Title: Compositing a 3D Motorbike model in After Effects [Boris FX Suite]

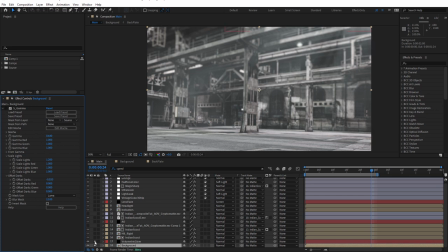4:10 See how bright that is? It really brightens up the whole thing. And that was way too bright.
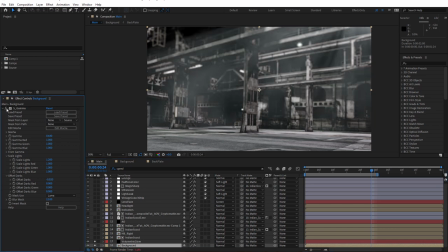4:16 I wanted the background to be quite dark to match the motorbike, and that's why I've used S gamma there. Let's come back up to atmospheric glow, and you can see I've named it volumetric glow, but it is actually atmospheric glow.
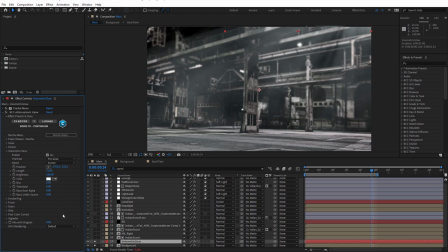4:31 And this effect was introduced in Continuum 2023. And here I've used it for its smoke and also volumetric rays. Notice how volumetric rays is enabled. And in smoke and fog, for configuration, I've chosen smoky rays.
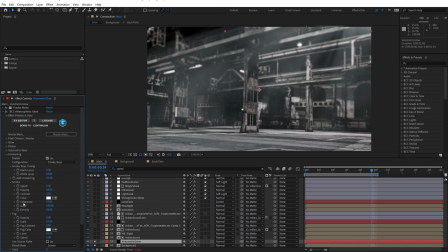4:48 There's a variety of different settings that you can use in here to fine tune, including the black level and white level for the rays, just to dial it in.
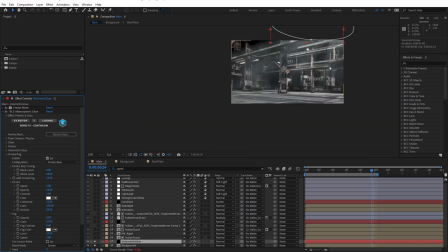4:57 I didn't want it to be too full on. I guess the idea was that because this image has a brighter area here, I'm just presuming that there's some kind of light in the roof, maybe in this warehouse, and a bit of extra light is coming through here.
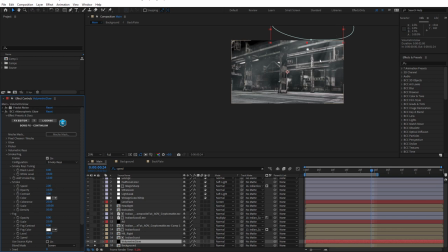5:11 So I thought I could use that as an opportunity to just cast some rays down this way to make the background more interesting.
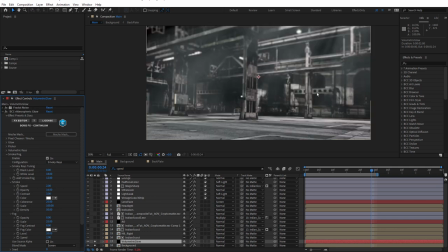5:18 And I always wanted to add a little bit of smokiness in there as well. So it's really great that I can add volumetric rays and smokiness, and the smokiness within the rays, all in one effect.
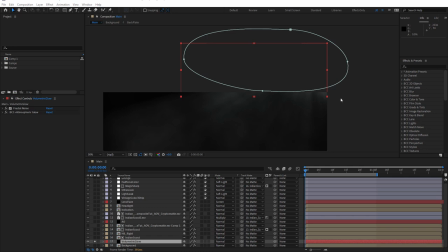5:31 Okay, I just wanted to quickly jump out here and mention that I did use Fractal Noise as the source for the volumetric rays of Atmospheric Glow. You can see at the top of the comp here, I've got this mask, and this is masking out the Fractal Noise layer. If I grab that layer and move it down, you can see there's the Fractal Noise.
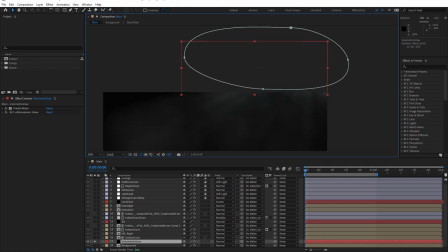5:49 That's just a nice way to create a source for the rays that's outside the viewable area. And at the end of the tutorial, I'll just show you how I've animated the evolution of the Fractal Noise to add some movement to the rays.
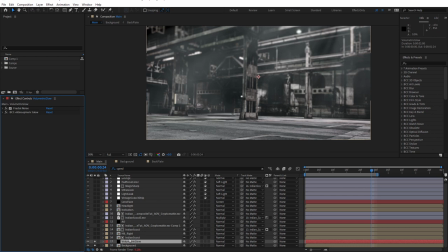6:02 So that's the background. Above that, we have the motorbike.
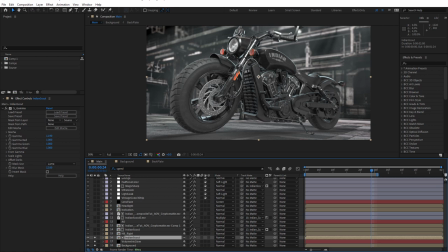6:09 All right, so what we'll do is we'll go across to Cinema 4D and I'll just talk a little bit about how I set this up for render, and then we'll come back here.
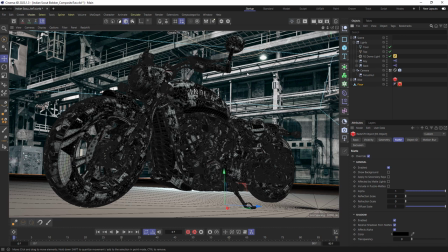6:18 All right, so here in Cinema, I'm not going to go through this in detail at all. The main things to consider here is the backplate, as I talked about before. I set that up in After Effects first, and if I just click on the dome light, you can see
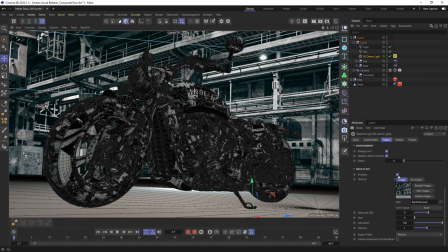6:33 that I've chosen to enable backplate, and that's the image there. And the reason I needed to put the backplate in was because I wanted to use a floor and a shadow catcher to catch the shadows so I could composite this in After Effects onto this image and have it look as if it was,
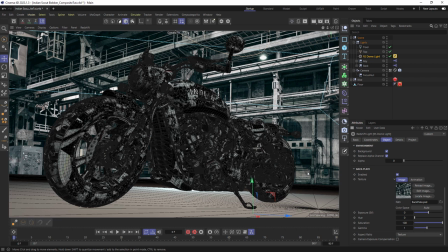6:53 you know, parked inside this factory and casting shadows on the floor. A couple of things to notice here is that for environment, I have replace alpha channel checked. And if I click on the Redshift object tag on the floor,
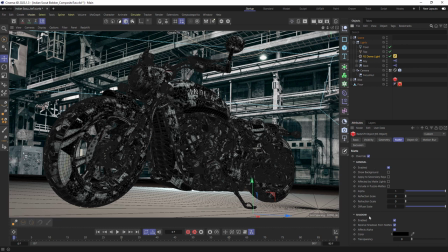7:10 notice under matte that it's enabled and shadow is enabled and effects alpha is enabled. So when I render that out, I'll be casting some really nice shadows onto that floor.
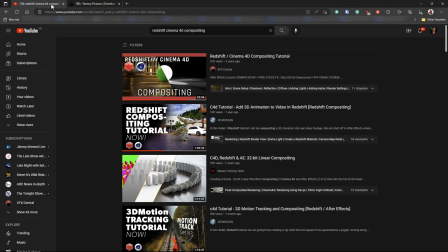7:25 Now to learn more about compositing with Redshift, just check out YouTube. Type in Redshift Cinema 4D Compositing. I spent a good amount of time watching this tutorial. It's an excellent tutorial by VFX Central. So there's plenty of information out there about compositing with Redshift. The only other thing I want to mention here in Cinema 4D,
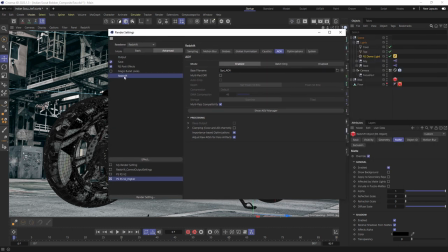7:43 just have a look at the render settings, is for Redshift under the AOV manager, I've just enabled Cryptomatte.
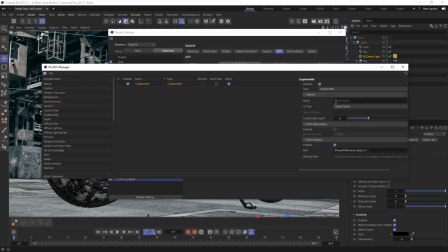7:51 So I dragged Cryptomatte across and just doing a direct output of the Cryptomatte pass.
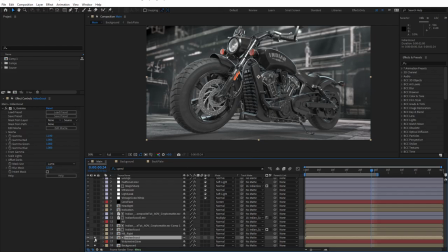7:58 Okay, so that was rendered out. Let me just turn the background off.
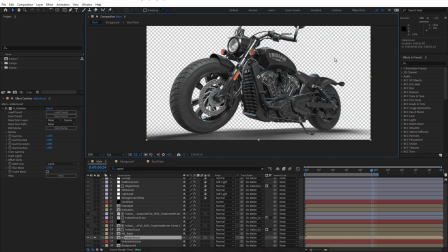8:02 And if we just look at the transparency, you can see it's removed the background plate and it's only kept the shadows under the bike.
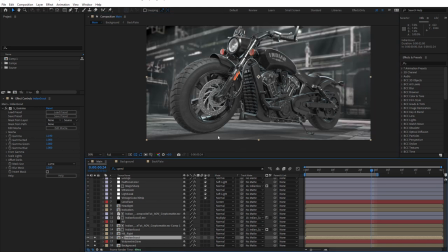8:09 So that's allowing me to composite that onto the floor there. But you can see the contrast is not very high, so that needed to be adjusted.
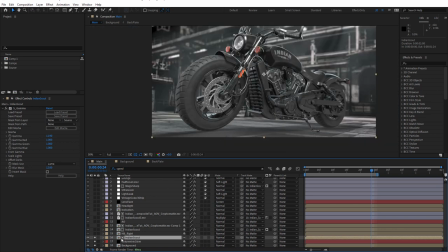8:18 One thing to notice here with the Indian Scout layer is that it's being used as a matte, but we'll talk about that in a moment. I've applied the S gamma effect and just brighten that up a little bit. Now, it doesn't make a lot of sense to have it that bright at this stage in the composite,
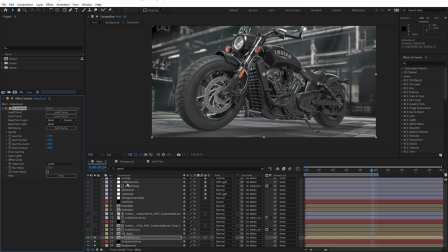8:38 but when we start turning on these layers above, you'll see that the whole bike was way too dark. So I came back down the layer stack and applied S gamma to the bike just to brighten it up a little bit.
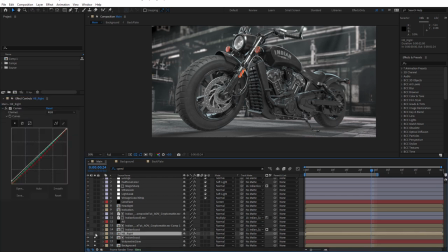8:54 All right, let's turn on the next layer. This is HB right, or handlebar right.
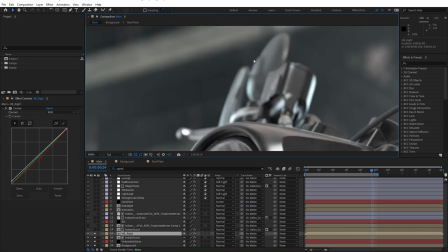8:59 And I'm just going to move up here. And this is this part just here. Let me turn that on and off. You can see how I've just changed the grade of that a little bit. And I've isolated that using Cryptomatte.
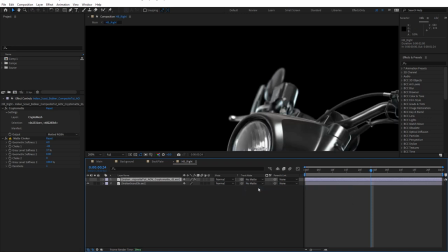9:11 I'll just open it up. And I'm going to turn off the matte. So there's the Indian Scout render.
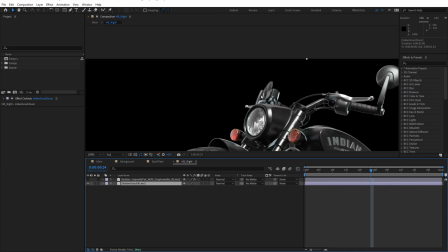9:19 And this is only a single frame. I haven't rendered out a sequence because there's no animation.
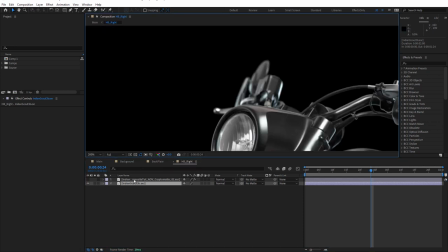9:26 There's the matte. To isolate that, I've used Cryptomatte.
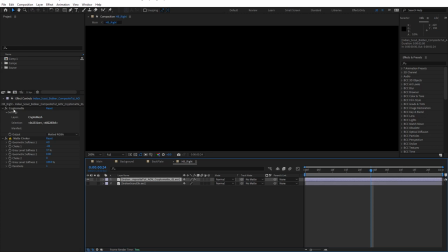9:29 So I drag the EXR that I rendered out of Redshift into After Effects, and you can see that's what I got.
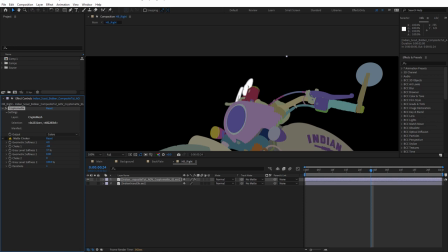9:39 And you can see I've already selected that mirror. It's quite an interesting image, isn't it? There's so many parts to this motorbike.
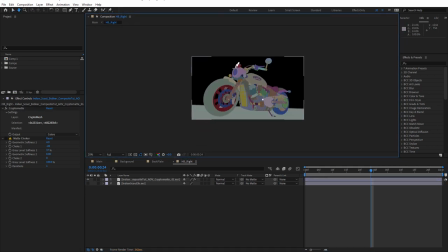9:45 I could have maybe rendered a few less levels from the Cryptomatte,
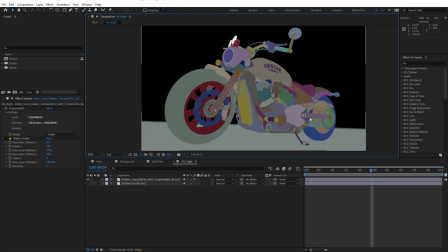9:49 but I was interested to see just how many different colors I could get, how many different parts would be recognized.
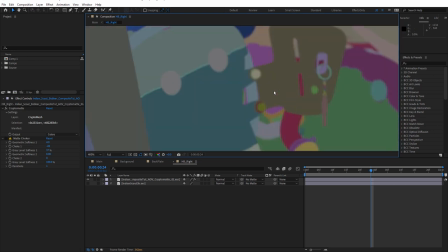9:55 And obviously everything that's visible in Redshift
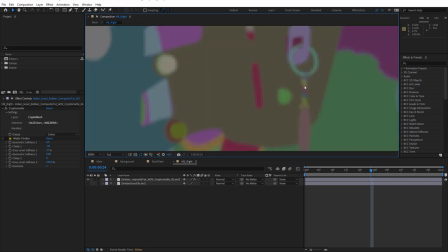9:59 has its own Cryptomatte, even down to the little links in the keychain.
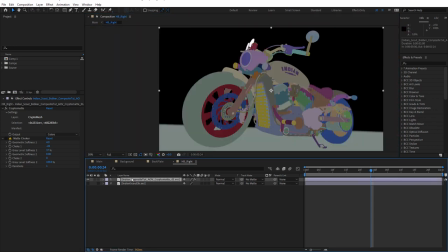10:05 So I was able to isolate that using Cryptomatte. Let me just quickly reset that actually.
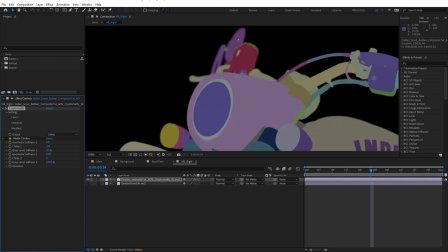10:12 And once Cryptomatte's applied, the Cryptomatte effect, I just basically click on the parts that I want to add to the mat. Didn't want that one. I didn't want that one either, just that. And by choosing RGB, or I matted RGBA,
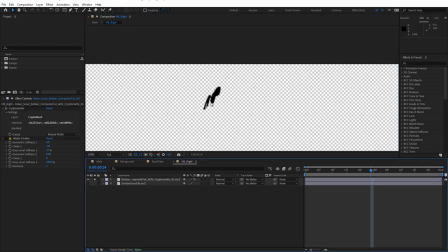10:34 you can see that creates the mat.
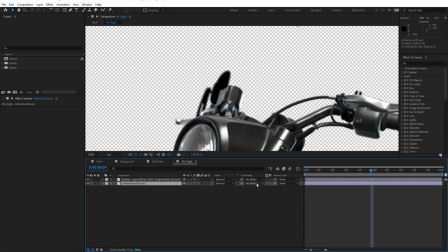10:37 And for the Indian Scout layer, I've just chosen that as the mat, like that.
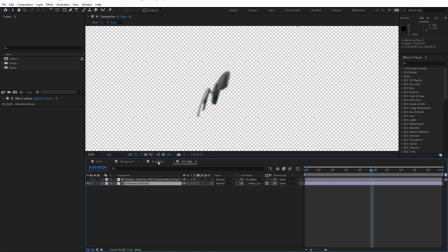10:45 So that isolated that. And to that, I've applied the curves effect.
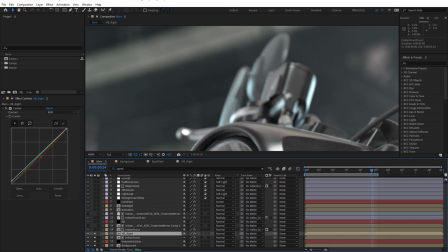10:49 You can see I've just brought down the reds in the midtones and just brightened up the shadows a little bit,
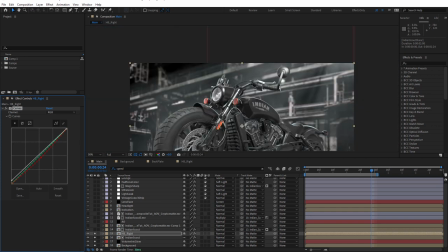10:55 just to make it a little bit brighter. The idea was that I wanted that side of the bike to feel like it was within the volumetric rays.
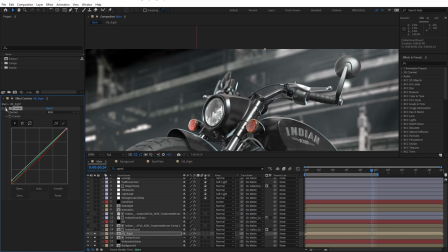11:04 Now with it turned off, it kind of sits in front of the rays, but just made a little bit lighter and a little bit more blue.
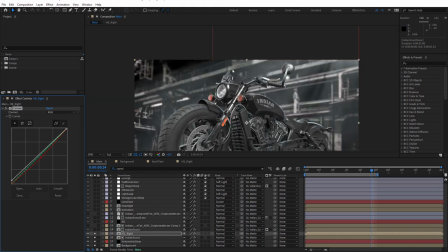11:11 Makes it feel like it's hopefully, you know, within those rays. The rays are more forward. So that's a really handy use of Cryptomatte. Okay, now above that, if I turn it on and off, you can see how it's brightening up parts of the engine here
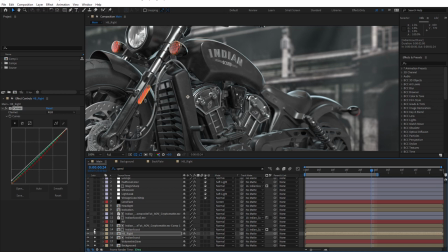11:32 and also the gas tank. I'm going to leave that layer off just for a moment and we'll come back to that. That's kind of linked to the gamma that I applied to the Indian Scout layer, because when I added all of these layers above, everything was too dark. So I wanted to just pop parts of the engine out because they were disappearing into darkness.
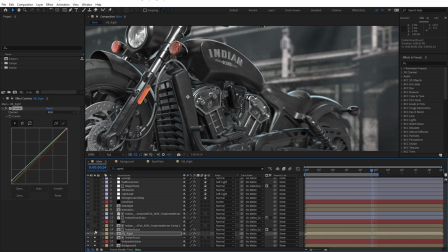11:52 So we'll talk about that in a moment. Just leave that off for now. Just come down now.
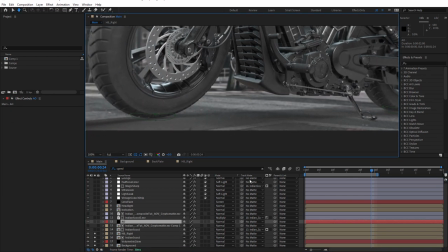11:59 Now, down here you can see that
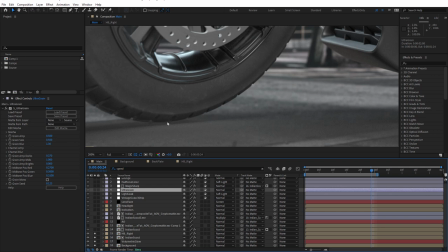12:03 the bike is casting shadows, but the contact shadows with the floor are almost, you know, non-existent, and it looks like the bike's floating.
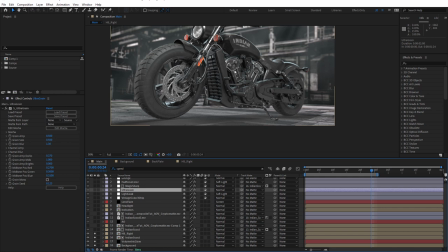12:12 Another thing to mention here is what I should have done when I modeled this motorbike in Blender was just compressed the bottom of the tires a little bit using a deformer, just so it makes the bike look a little heavier. But by the time I finished this, I just didn't get around to doing that.